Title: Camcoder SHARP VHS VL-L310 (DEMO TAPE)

Yeah! Vamos de novo, André? Aê, Praguinho. Marcelo, traz outra fita, assim a gente grava alguma coisa no lugar desse tombo pra botar na edição. Esse tombão, né, André?
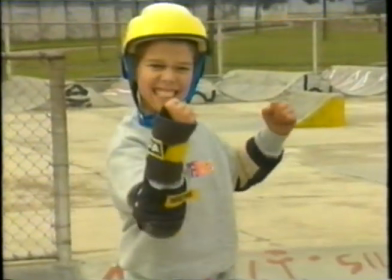551s
Se arruma, André! Faz o sinal pra câmera. Aí, 15 segundos já deu.
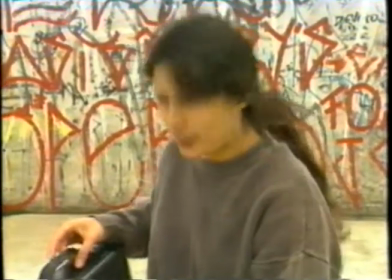558s
Marcelo, devolve a fita. Vamos lá, André? É isso aí. Vai, André. Vai, André. Legal, legal. Vou dar um zoom e aproximar a imagem. Pô, mostra pro Beto como funciona e deixa ele tentar. Tudo aqui no manual. Então é isso aí. Ó, você aperta o T pra aproximar a imagem e o W pra afastar.
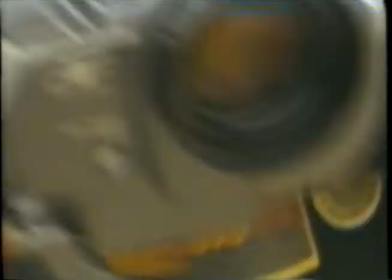576s
T pra aproximar e o W pra afastar. Tá legal. Vamos lá, André.
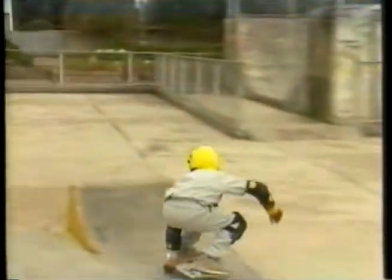581s
Vai, André. Vai, vai. Vamos nessa. Dependendo da pressão que você faz com o dedo, o zoom é mais rápido ou mais lento.
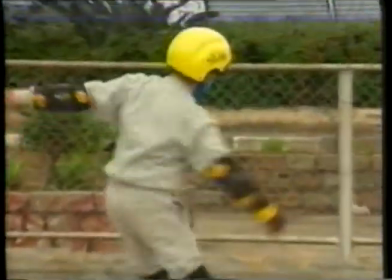587s
Essa câmera tem um zoom de até 8 vezes. Ah, já dominei. Mas e esse jet zoom?
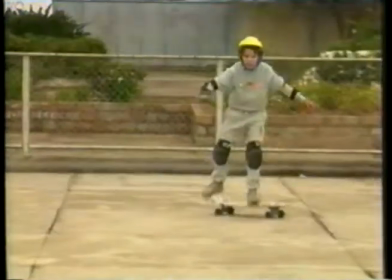592s
O jet zoom aumenta a aproximação do ponto em que você estiver em 50%. De um zoom de 8 vezes, eu chego instantaneamente em 12 vezes.
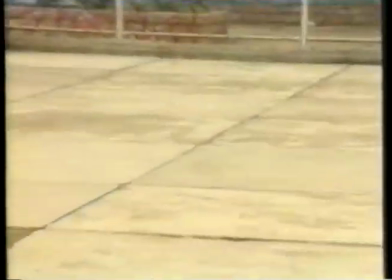600s
E esse efeito é ótimo para realçar um lance. Ah, saquei. Não exagera nesse movimento não, senão o vídeo fica muito cansativo. Cansativo? Chega a dar enjoo. É, não precisa exagerar. Tem muitos outros movimentos legais, quer ver?
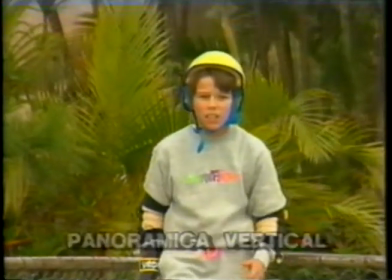612s
Sim. Com a tilt, que é uma panorâmica vertical, eu acompanho o movimento do André sem sair do lugar.
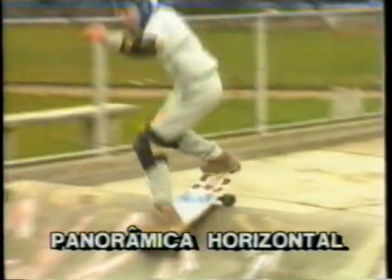620s
A panorâmica também pode ser horizontal. Ah, para gravar objetos em movimento, fica melhor se você deixar o objeto entrar e sair de quadro.
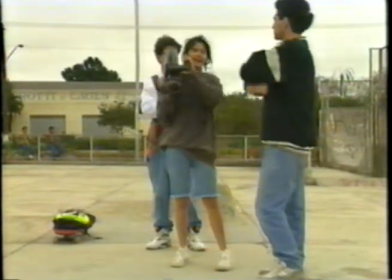629s
A câmera também pode se deslocar junto com o objeto, quer ver? Quero. Marcelo, improvisa um carrinho ali pro movimento ficar lisinho.
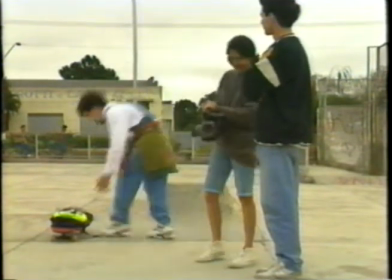636s
Vamos ver.
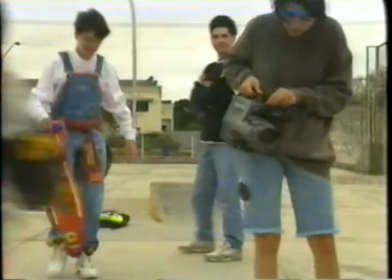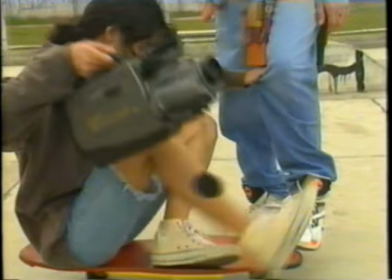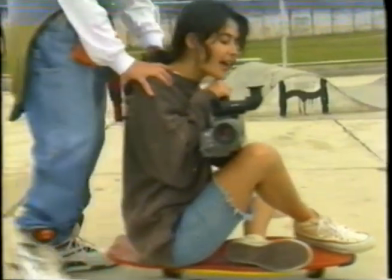648s
Tudo pronto? Pronto. Vamos lá, André? Esse movimento a gente chama de traveling.
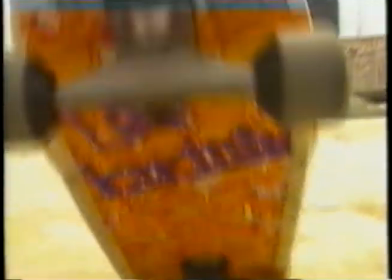657s
Bom, acho que a gente já tem bastante material para ser editado. Vamos nessa, André? Pô, agora que eu tava arrepiando. Aquela cena do André ficou demais, que eu usei o zoom. Bom, depois daquelas noções básicas de movimento, o próximo passo são os tipos de enquadramento. Mas isso eu te mostro lá em casa. Tá legal.
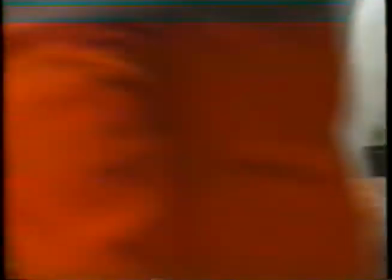Acho que são eles, Cláudio. É. Oi, pessoal. Oi. André. Conta pra mãe como é que foi. E aí, pai? Oi, tia. Oi, tio. Beto, vem cá. Fala. Esse jogo que eu documentei na semana passada tem bons exemplos de enquadramento. Deixa eu ver. Mas por que você vai passar no vídeo? Por que você não passa na própria câmera? Ah, tendo vídeo em casa, não vale a pena forçar a câmera.
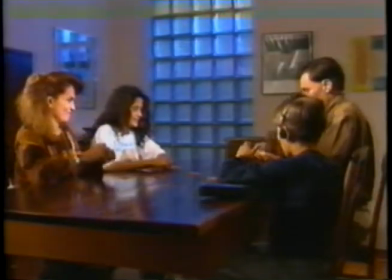705s
Esse aí, por exemplo, é o famoso plano geral, que situa os personagens no cenário.
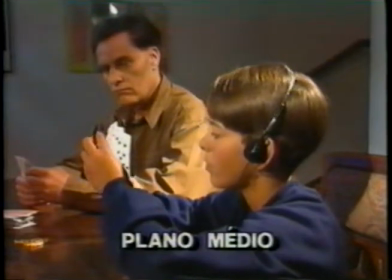713s
Esse plano médio mostra um café com leite bem espertinho.
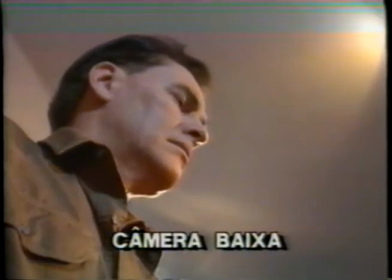721s
Olha só que truque, enquadrar as pessoas de baixo para cima dá a sensação de que elas são poderosas, imponentes.
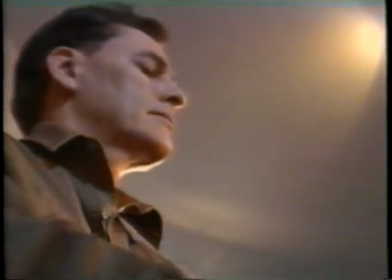728s Eu dobro a aposta.
E acontece ao contrário quando a gente enquadra de cima para baixo.
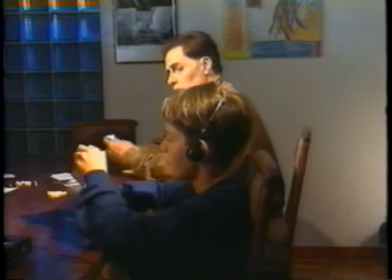739s Tô fora.
Esse plano americano foi bastante revelador.
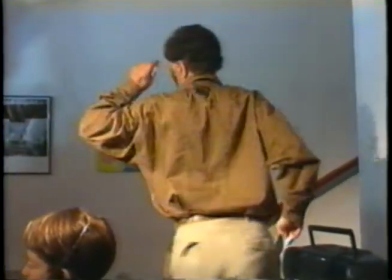745s Eba!
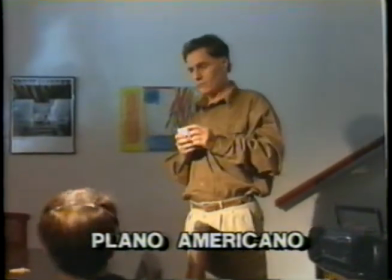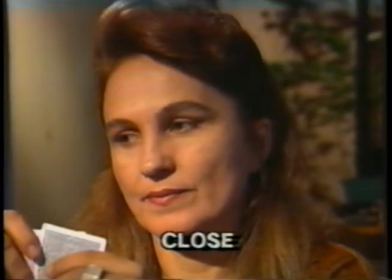752s
Agora um close na adversária preocupada.
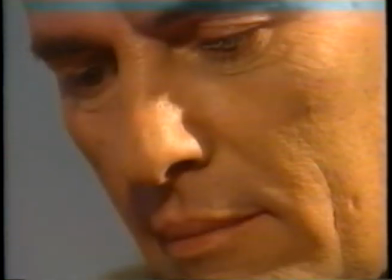757s
E detalhes da grande vitória.
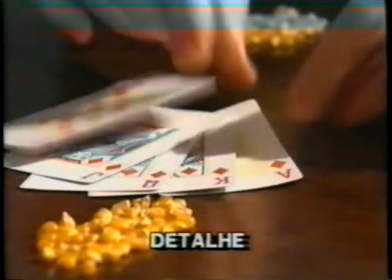Ganhei.
Aí está o segredo da sua sorte, né, Cláudio? Depois eu é que sou o espertinho.
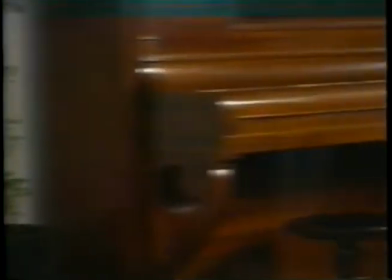776s
Bonito, né, pai? Ah, que é isso, gente. Foi só um joguinho à toa.